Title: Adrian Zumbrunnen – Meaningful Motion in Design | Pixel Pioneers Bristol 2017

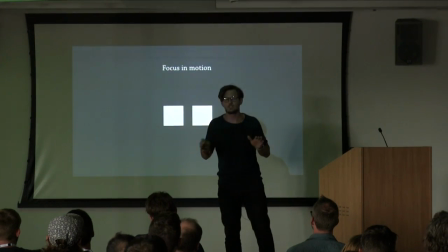(28:38)
And that's a really interesting principle that I use all the time when you go from one scene to the next,
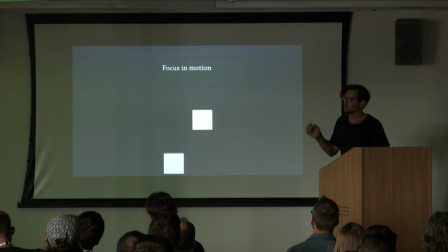(28:43)
you have to get rid of one thing, and maybe a couple of other things are coming in. You can always use the last thing that's animating to basically guide users' attention.
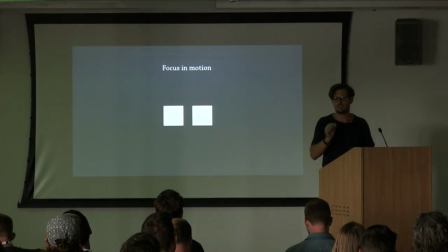(28:52)
The eye is incredibly well-tuned, well-calibrated to perceive things that move, and the last thing that's animating, you can basically guide users' attention.
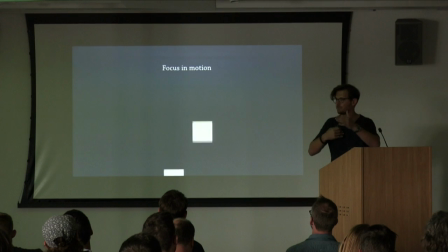(29:00)
So in my case at work, it's often a fab or something and you have like a staggered animation where different things come in And then the fab always comes at the end because that's what you want the user to look at
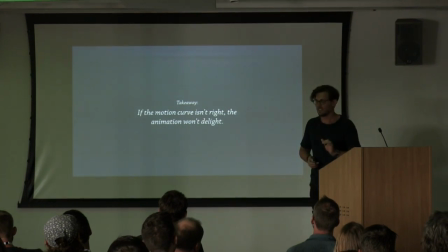(29:10)
So again, if the motion curve isn't right the animation won't be like I really like this obvious
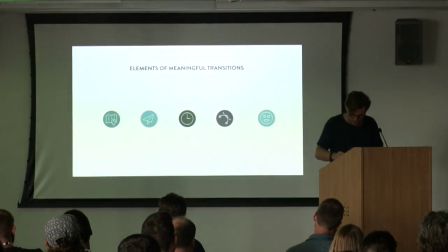(29:20)
And then we have personality now personality comes at the very end of the design process and And when you think about animating,
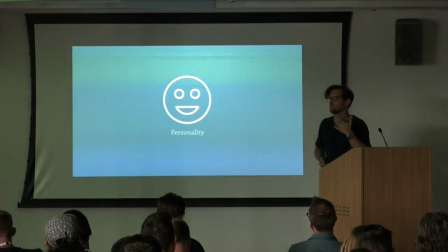(29:30)
you really want to ask yourself do you want to be more on the playful side or more like be on a serious side?
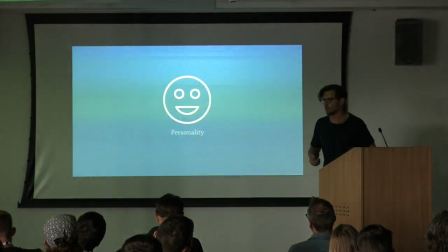(29:36)
While at the same time making sure you don't over animate your brand or create animations for the sake of animation itself.
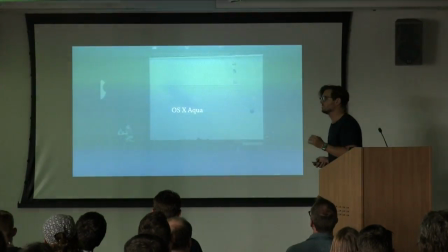(29:42)
I was incredibly fortunate to having met Don Lindsey a couple of years ago.
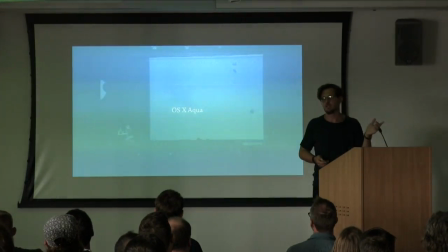(29:47)
Don Lindsey was the VP of design at Apple when they introduced like the first new OS X,
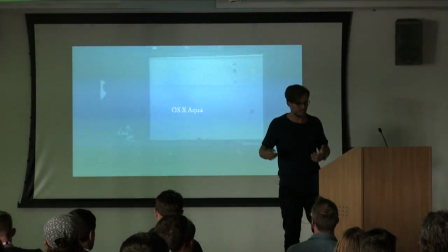(29:54)
actually the first OS X, the whole redesign. OS-10 Aqua it was called.
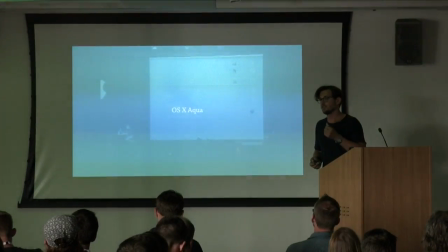(29:59)
And he told me that the idea of Aqua was that sense of liquidity, that sense of lickability as Steve would call it.
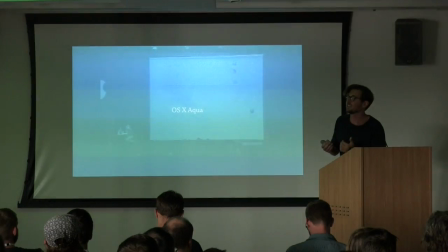(30:07)
He basically told them to make the interface lickable. The buttons need to look like you want to lick them off the screen so Don had to figure out, okay let's see how we design this.
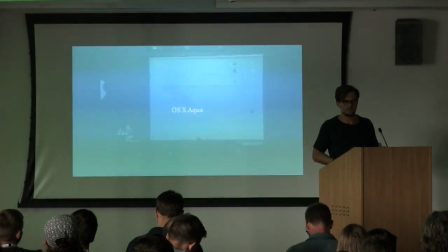(30:16)
And so they used animation throughout the whole interface to reinforce that idea of liquidity. So what you're about to see is the first time that Apple introduces the dock. Let's check it out.
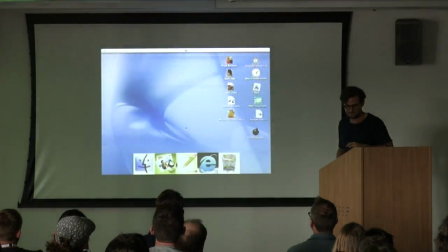(30:28) This is the dock. It's at the bottom of the screen. It always stays centered and it allows me to put things into it. I can put all sorts of different things into it. How do I put things into it? Well I can drag things into it.
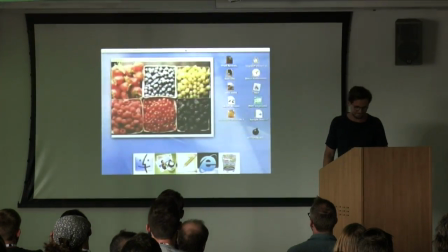(30:42) Let me show you a much cooler way to get things into it. I've got these three buttons up here. One closes the window, the other maximizes it. The third minimizes it, the middle one. Where does it go when a window minimizes?
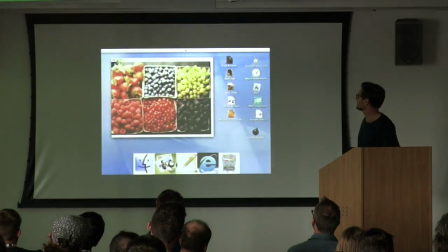(30:55) Well, it goes here.
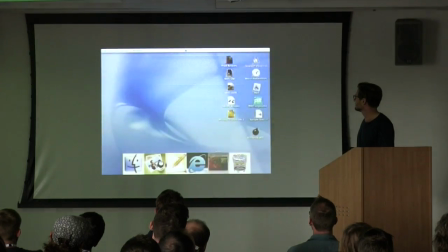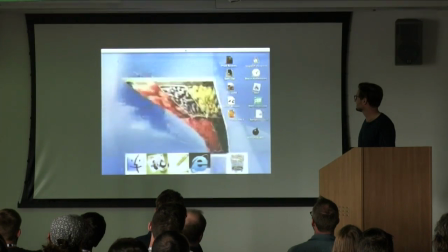(31:03) And you notice my doc just grows, right?
So you heard the audience reaction.
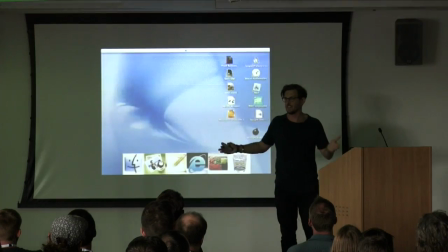(31:09)
That's now 16 years ago, and there I am still talking about this topic, right?
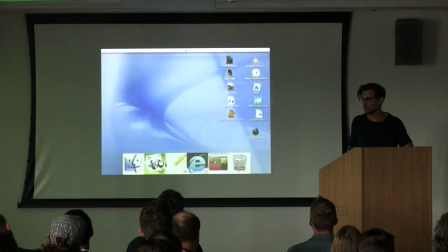(31:14)
It's crazy when you think about it, and Don also told me how developers loved him because of the genie effect,
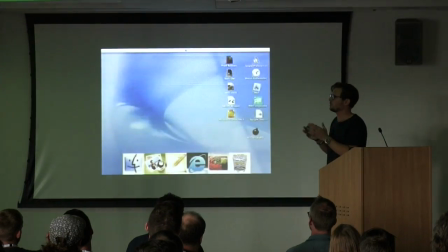(31:20)
because his team basically created this genie effect, and everyone hated him, because it's a lot of work to get this done, right? And when we were having dinner, there was another guy with us, and he asked, Hey, Don,
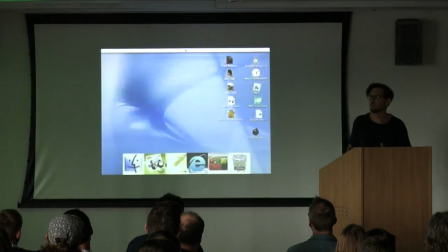(31:32)
why do you think OS X still looks so much the same, the same way that you guys initially designed it?
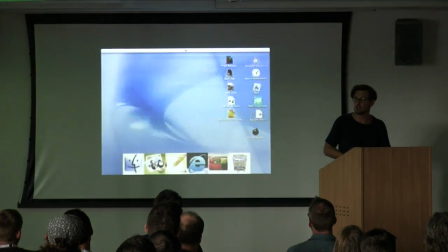(31:39)
And then he just said, you know, we did a hell of a job. And I really like this response.
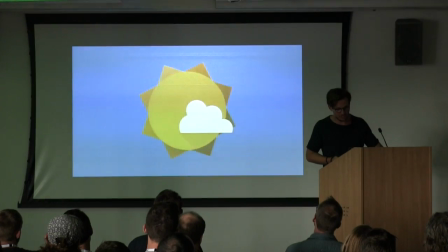(31:45)
So animation isn't just functional. It can also be used to reward users.
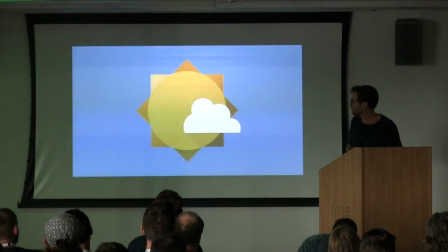(31:49)
For instance, in Inbox, when swiping through all your emails, you get this animation as a reward.
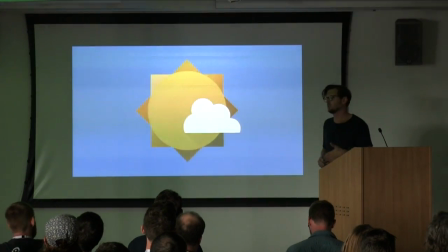(31:54)
It's a positive reward which can also help to establish a positive habit for users.
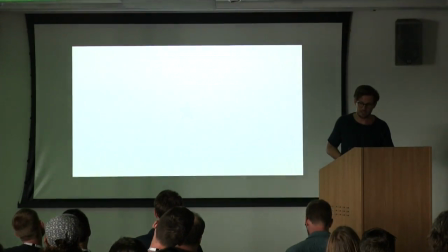(32:02)
Another thing is that it can also be delightful.
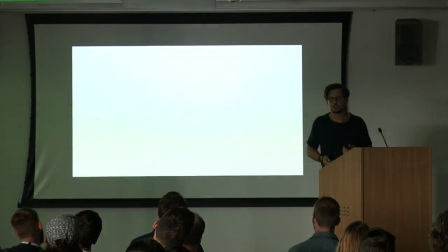(32:04)
If you look at the star animation on Twitter, why is something just going from grey to yellow or orange if it can also be animated?
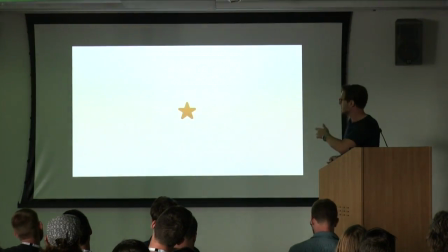(32:12)
So a little animation doesn't hurt here and there. And also again, it also has the active and inactive states again.
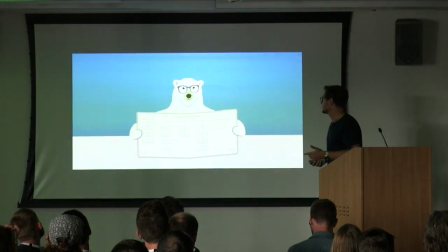(32:19)
So I also use animation at work often to reward users. and one of the ways I used it as well was in the UX Bear.
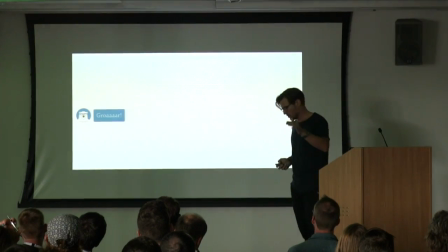(32:26)
So last year, we introduced like UX Design CC and I introduced the UX Bear and the UX Bear is basically a
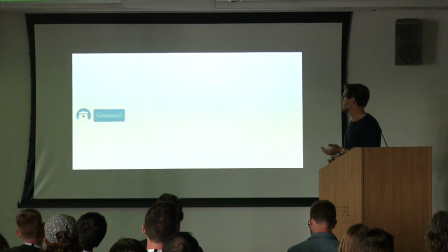(32:33)
conversational assistant for designers that talks to you about news in design every day.
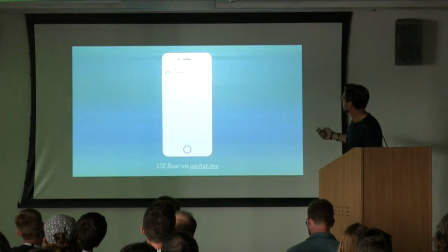(32:39)
So what happens if you go to UXChat.me, you can see how the bear is saying, Konnichiwa, how are you doing?